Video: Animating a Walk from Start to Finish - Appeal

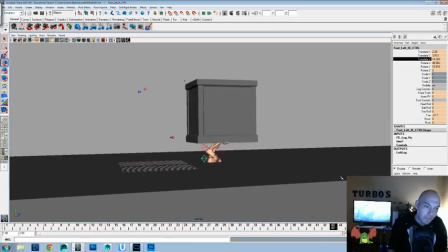Alright, I like that. Okay,
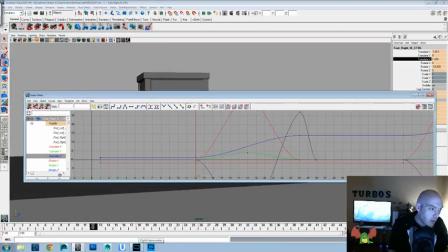And let's go ahead and go into this foot as well and fix the translates. I'm getting a little bit of screen buffering that's bothering me, and so I'm gonna have to check this out once the video's done and make sure there's not something wacky going on.
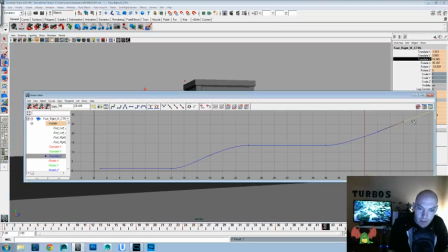But I think it's just because I'm streaming the video and I get a little bit of blink on my cursor. So I think that's occurring the same thing in the box for some reason as well. So it shouldn't show up when we play Blast and everything, hopefully.
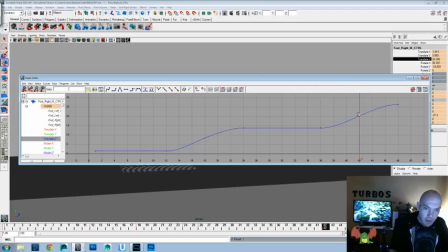So let's see, we just polished out those curves a little bit better and made them favor that forward position a little more.
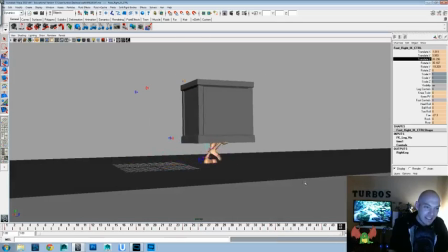But I think that's an appealing idea. And we're going to want to find whatever good camera angle.
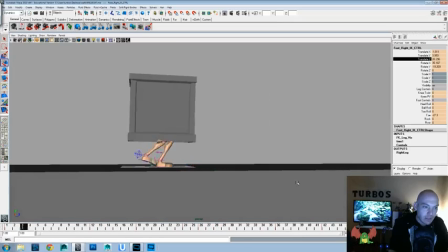I like to have a good layout and good staging. I feel like something like that works pretty well.
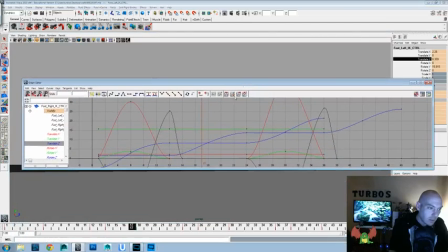Okay, and let's check our translate Y's. I feel like they're a little uneven. So we'll go into there. They're pretty close. Okay, then maybe it's our rotate X's that are a little off.
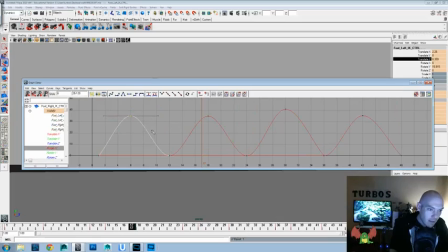So we'll grab both of those and balances that off. It was a little more accurate to what I was seeing maybe. That's why I'm seeing some difference in the feet. Let's see.
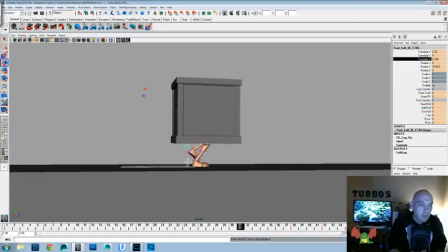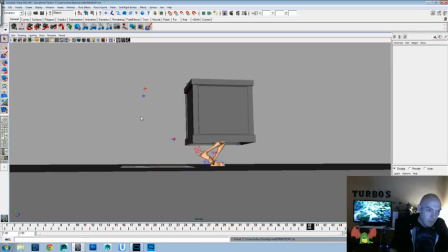Okay, so let's save what we're doing, and we'll turn everything off, and then we'll watch it a couple more times to see what we should fix. One thing that I'm thinking I might try, time permitting,
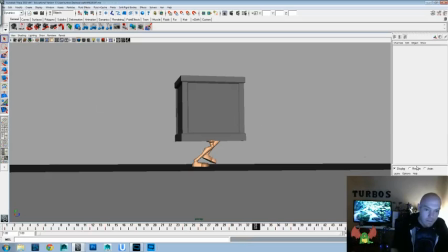is maybe drag the feet, have them drag back and then flop up, just to add some more looseness into there. And also we need to do something with the other side. That hand's a little too static, so we'll need to add a little bit of give in the fingers as well on the opposing side here.
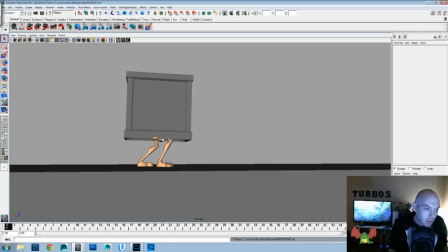But overall, I think that's a good starting pose. We got enough space here that everything should be clearly red. Might turn it just slightly that way so that we get that, but I think I like here so that you see that there's some depth and everything there.
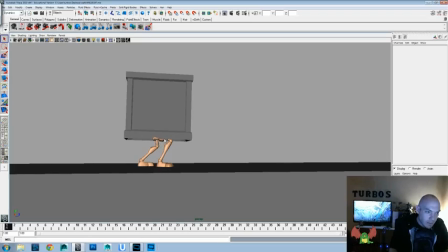The reason I was saying this way is so that you get a little bit of the silhouette on that hand would be a little bit better, but by doing it this way, you see that it's not like a straight line or anything. You see that there's kind of an overlapping, which gives a sense of distance, and the layout's a little better. Okay.
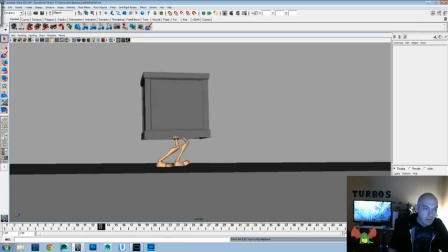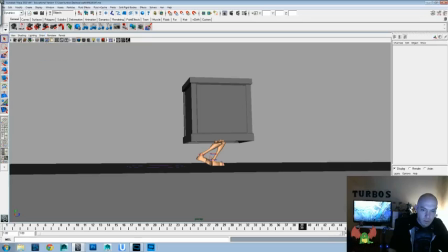Let's show those nerve curves again, and we'll turn this layer off.
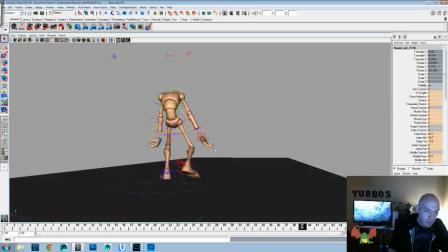Again, we've got broken hands, but for this shot, since we got everything else going, we're not going to be too worried about that.
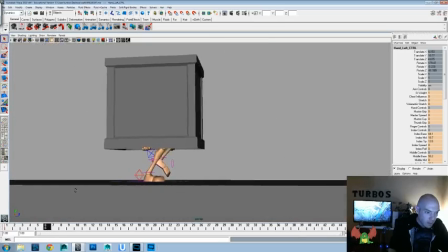Let's turn that back on. And let's go ahead and go back in.
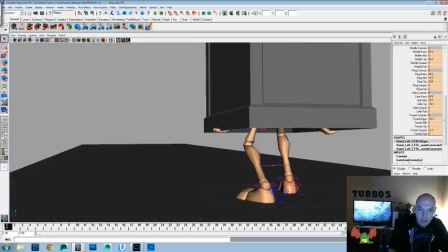We got some intersection there on the thumb, so we'll go ahead and take that out. So let's get some better finger poses for this side here.
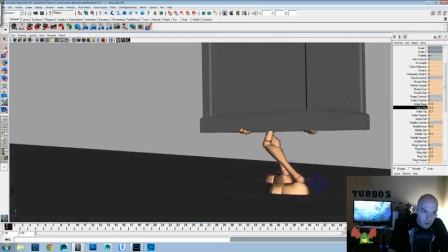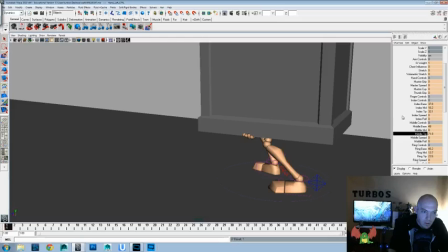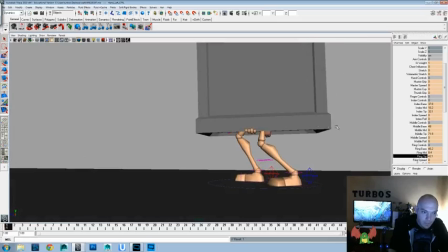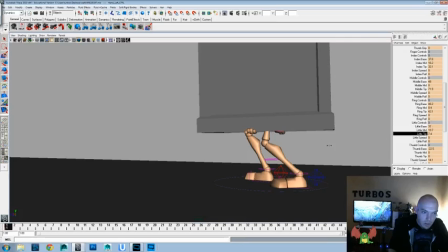Let's add a little spread there too.